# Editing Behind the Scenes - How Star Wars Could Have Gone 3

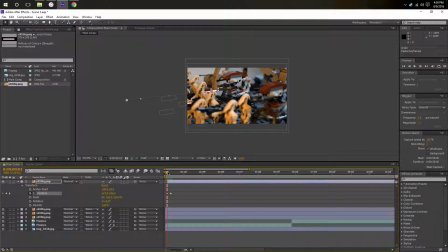4:13 So I figured out how to do it for Part 3, obviously, and this is the opening scene here, the big fight scene on the bridge. And basically all I did was take I searched
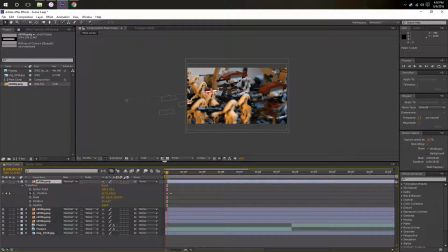4:29 for a laser bolt like Star Wars PNG on Google Images, I think, and I, you know, made it the color I wanted, and then pasted it into After Effects here. And all I did was keyframe the position
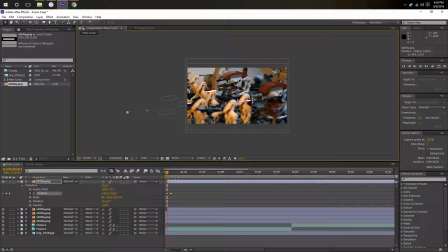4:48 and go like 4 frames forward, and then move it off screen forward. So then what you get here is it shooting off screen. And this is the very beginning of me experimenting with that.
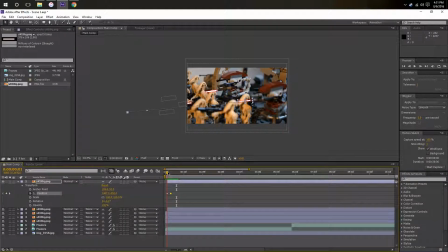5:03 So like as you can see, like a frame later, it's almost all the way off screen. So like I end up moving the off-screen part on the final keyframe back so that you can see it more on screen. Like, you can tell that the laser's actually there more.
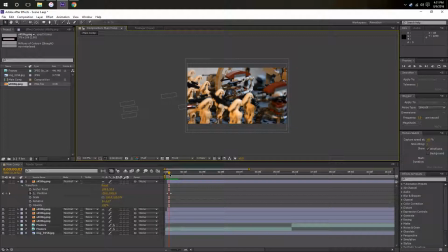5:22 So that's something that I experimented with.
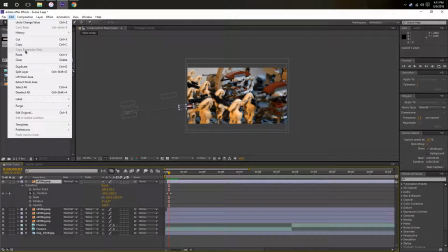5:28 And basically, I made that in on one layer, and then I just copy and pasted it over and over again.
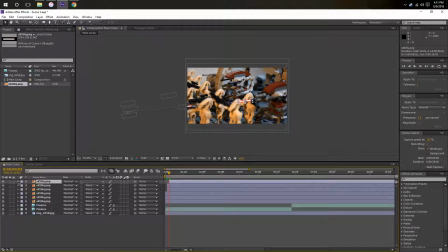5:36 And I would just move the beginning of the laser to the tip of the barrel of the gun,
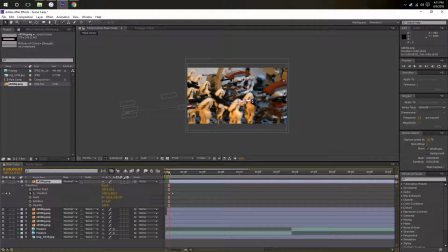5:42 and then in the frame that I wanted, and then I would just put it off screen forward. So that is why the whole scene kind of ends up being like
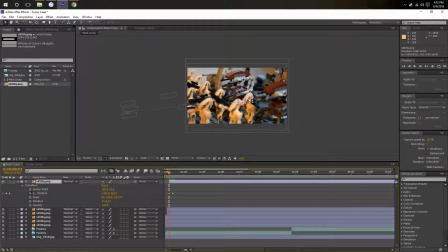5:57 a little bit too many lasers on screen at once. It's just like, holy cow, lasers. That the reason it looks like that is because every single laser was actually shot by the animation.
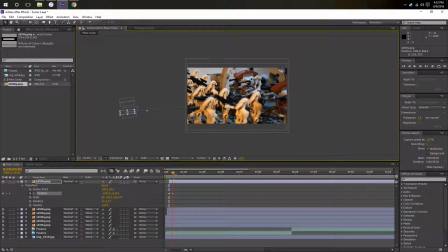6:10 Like, every single time a droid shoots, I would put a laser bolt there, and it would shoot forward. And that's why it looks so dramatic and crazy in that scene.
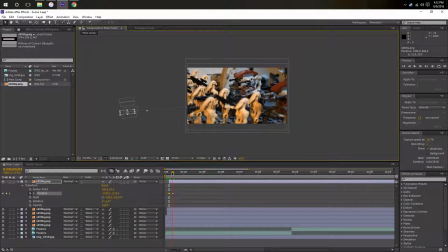6:23 And yeah, and of course that was if the character was on screen, that I would put that there. Obviously, once the droids were off screen, then I would just kind of put 3 or 4 that would continuously shoot forward. Let's say if I skip to 5003,
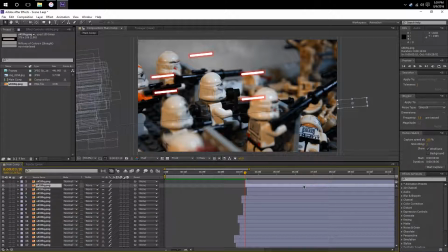6:44 that you can see that that's where I would do that, is if the droids were off screen, then I would just put one at the beginning and kind of guess where they would shooting, and it would shoot like over the clones' heads and stuff. And this whole scene,
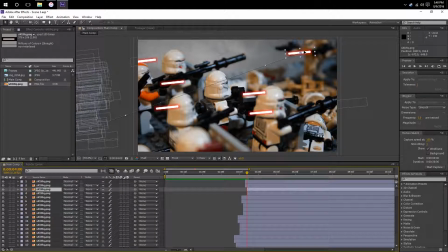7:02 including the red lasers and the blue lasers from the clones, took me around like 6 hours to do. Basically a full work day of animation.
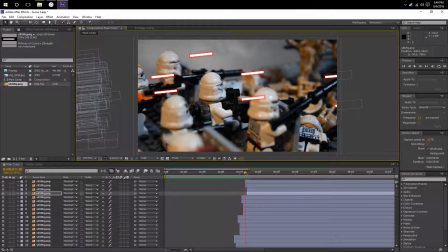7:16 This scene was definitely basically the most intense scene in the stop motion when it comes down to it,
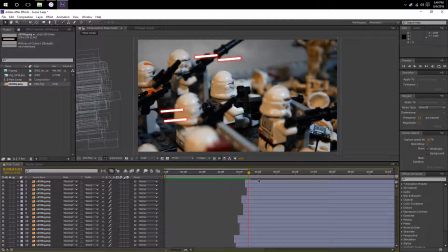7:23 because there was just so many moving parts happening at the same time. Just every single trooper I had to move each frame.
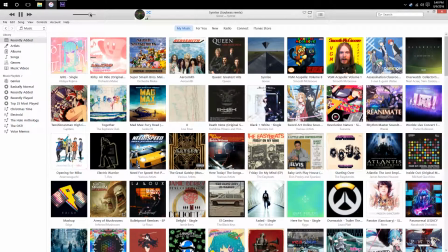7:36 And the way I shot with the camera moving, there's me changing my music again.
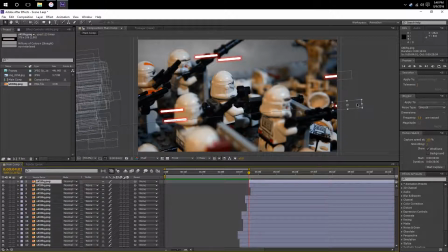7:41 The way I shot with the camera moving, I actually moved the bridge that they were standing on. So I pulled it forward a little bit each frame to make it look like the camera was panning, but in reality,
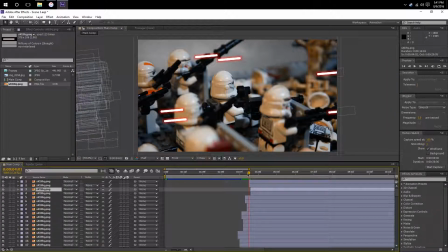7:58 the entire platform was moving forward. But yeah, that's basically how I did the scene.